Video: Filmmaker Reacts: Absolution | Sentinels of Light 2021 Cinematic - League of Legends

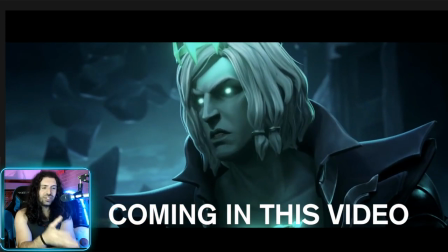[0:00]
This is it, man. This is the finale of this whole Viego saga. Oh, Senna!
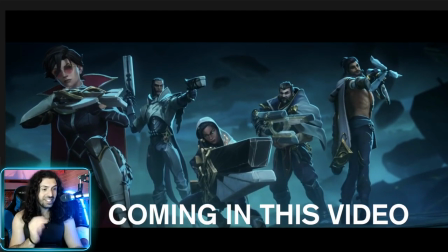[0:05]
She's back, baby! I love the teamwork, and there's that classic hero shot that I always talk about in filmmaking.
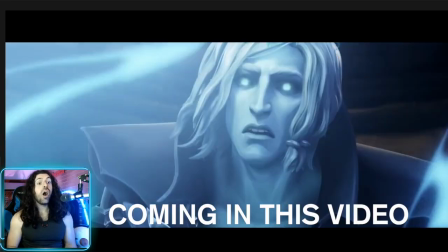[0:11]
Damn, take the shot, boy. Oh! I don't know who that character is, though. Who just shot? It's cool, though.
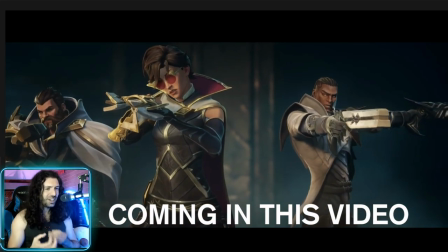[0:16]
This is sort of the climax of this green, dark green aesthetic they've been building up through all these videos.
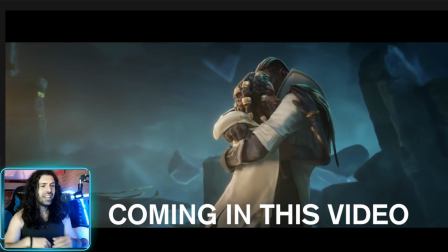[0:21]
Look at the color palette. It's changed from this dark green and blues to this beautiful gold, warm feeling.
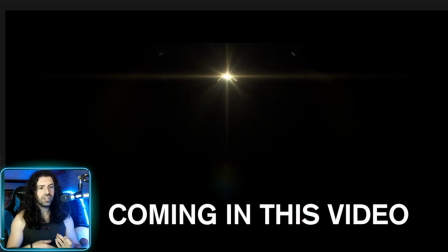[0:28]
It's it's a cool symbol because it's kind of like what a metaphor like you know He he he lost his step in the dance.
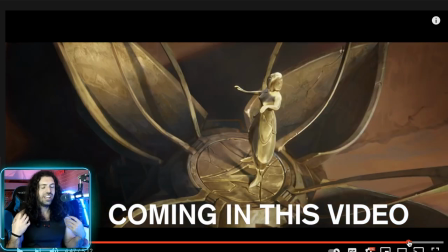[0:34]
He's fallen off the rhythm and you know he can't hold to her Her purity anymore like she's still pure She's
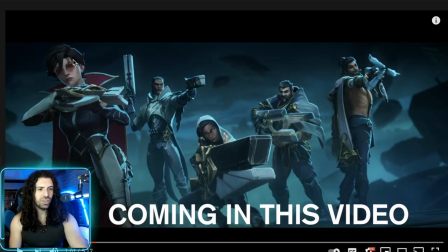[0:41]
still untarnished and he's like lost himself look at this beautiful composition starting from her head over here
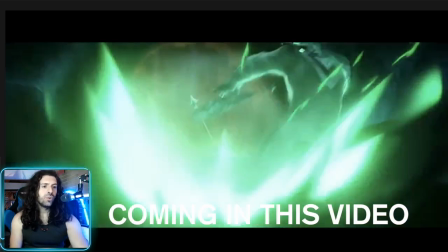[0:48]
Beautiful it kind of draws your eye to Senna What is this place that he's bringing that it's just like his original kingdom.
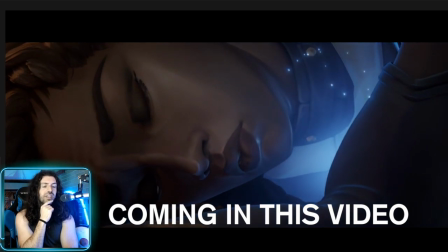[0:54]
He won't take the shot until he kind of gets consent see
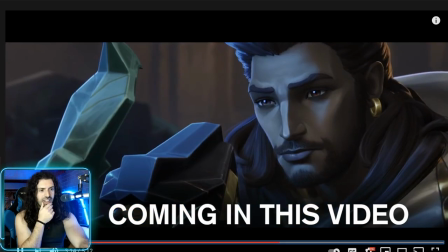[0:59]
she she looks at him let me rest so what a what a
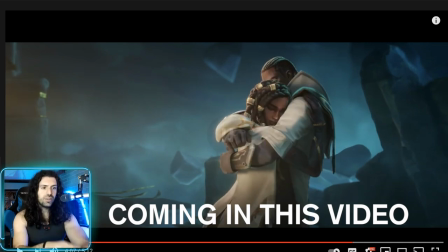[1:04]
powerful way to end it with these two embracing contrast to that these figures
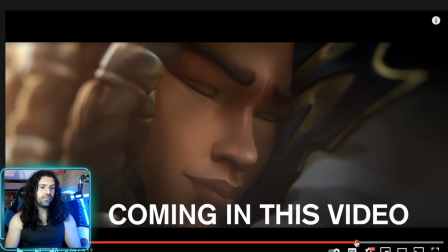[1:09]
falling apart it's it's a video that is um is not gonna be confusing on the
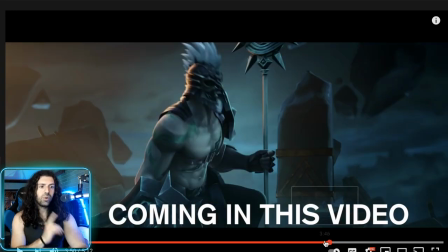[1:14]
first watch but will be rewarding if you watch it on a second time hello my name is Philip I'm a filmmaker and today we're going to be watching and reacting to absolution
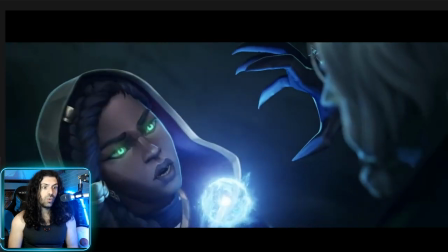[1:24]
sentinels of light 2021 cinematic league of
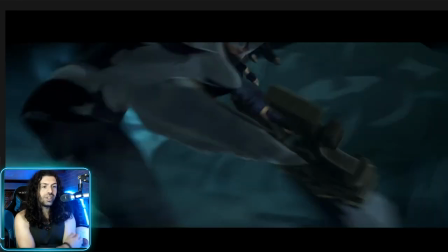[1:29]
legends and analyzing the cinematic language we've had a ton of fun going through all
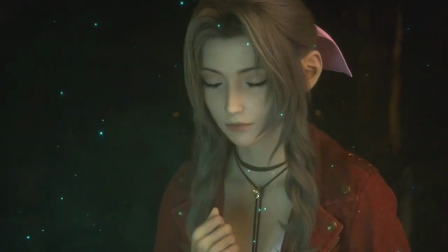[1:34]
the recommendations that you guys have given me in the youtube comments including final fantasy 14 this league of legends saga which has
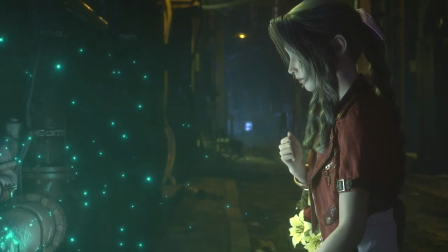[1:41]
been so much fun as well as overwatch and a bunch of other stuff so thank you so much please keep up the recommendations and please keep uh explaining the lore to
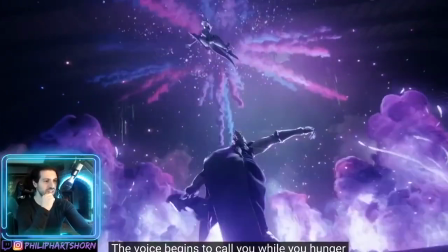[1:48]
me in the comments i've learned so much about all these different games which I've only seen the cinematic subs it's super cool for you guys to fill in what I
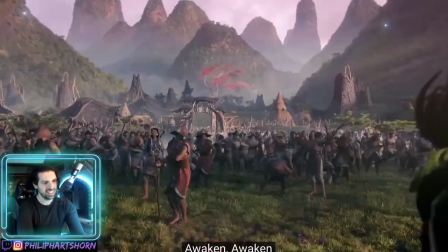[1:55]
might have missed in some of the gameplays thank you for that and guys if you've been enjoying my Final Fantasy reactions my League of Legends analysis please make sure to subscribe we're almost at 10,000 subs here on my second YouTube channel so makes it a drop a like let's get it done and guys come over to twitch if you want to chat live it's a lot of fun and you can talk to me about
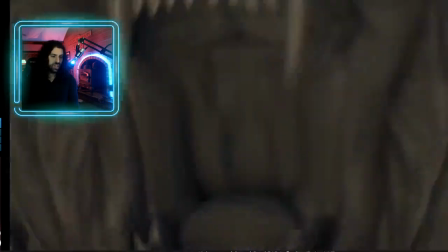[2:15]
this stuff and we're always talking about whatever game we're playing on twitch in the same way that analyze these videos so make sure to stop by that being said let's get into this video and start the analysis let me know what your favorite league of legends character is and what you want to
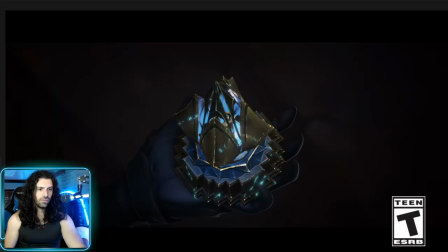[2:28]
see them add to the gameplay in league of legends all right let's get into this all right here we go let's enjoy this absolution i love
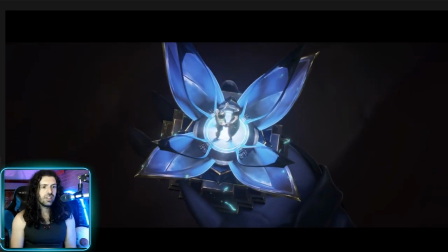[2:36]
this flower image oh is this him and i think oh all the sacrifices
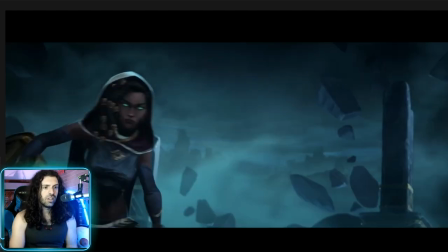[2:45]
Oh, that's him and his lover. So we're getting some of the backstory of this villain.
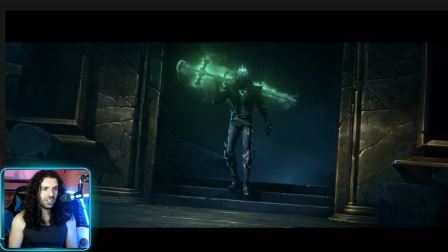[2:53]
Oh, there's that sword.
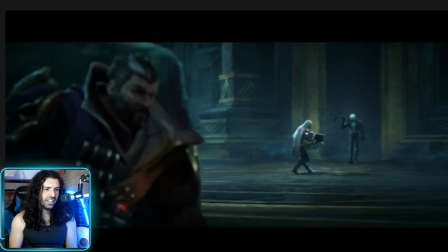[2:58]
I like this. The calm before the storm with this poem being read.
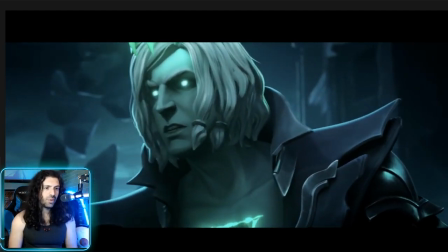[3:04]
Really good mood. We got all the heroes.
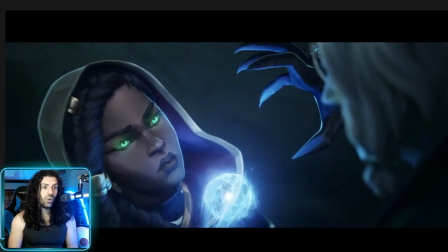[3:08]
Whoa.
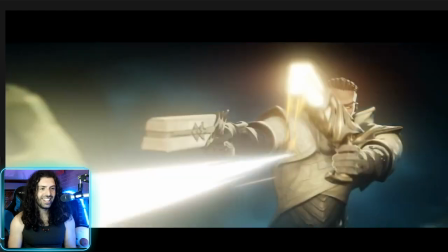[3:12]
Oh, that's right. I bet she was locked in that necklace, I remember that, you guys told me, yeah?
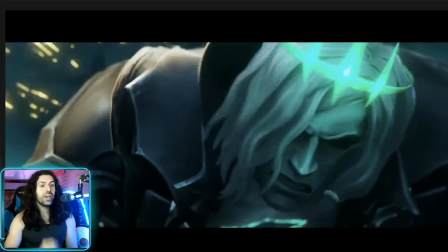[3:18] It was love.
Oh! They pinned him down! Oh, that's great.
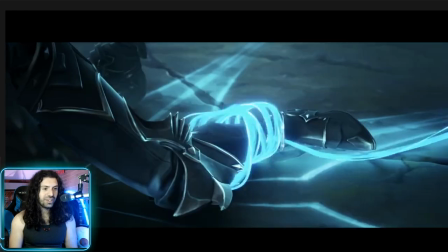[3:24]
Really cool choreography.
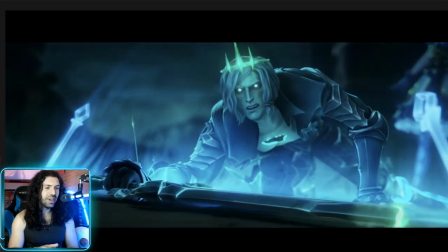[3:29]
I love the teamwork, and there's that classic hero shot that I always talk about in filmmaking. That lower angle lensing.
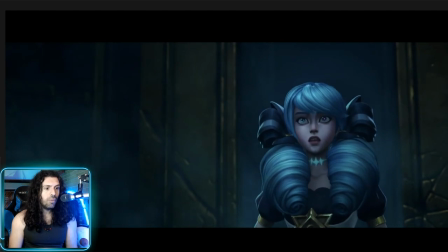[3:36] No!
No! Oh my god!
Love is not easily dissuaded.
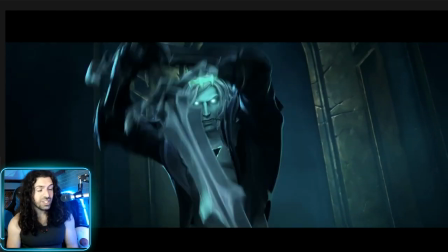[3:44]
Oh, he actually killed her!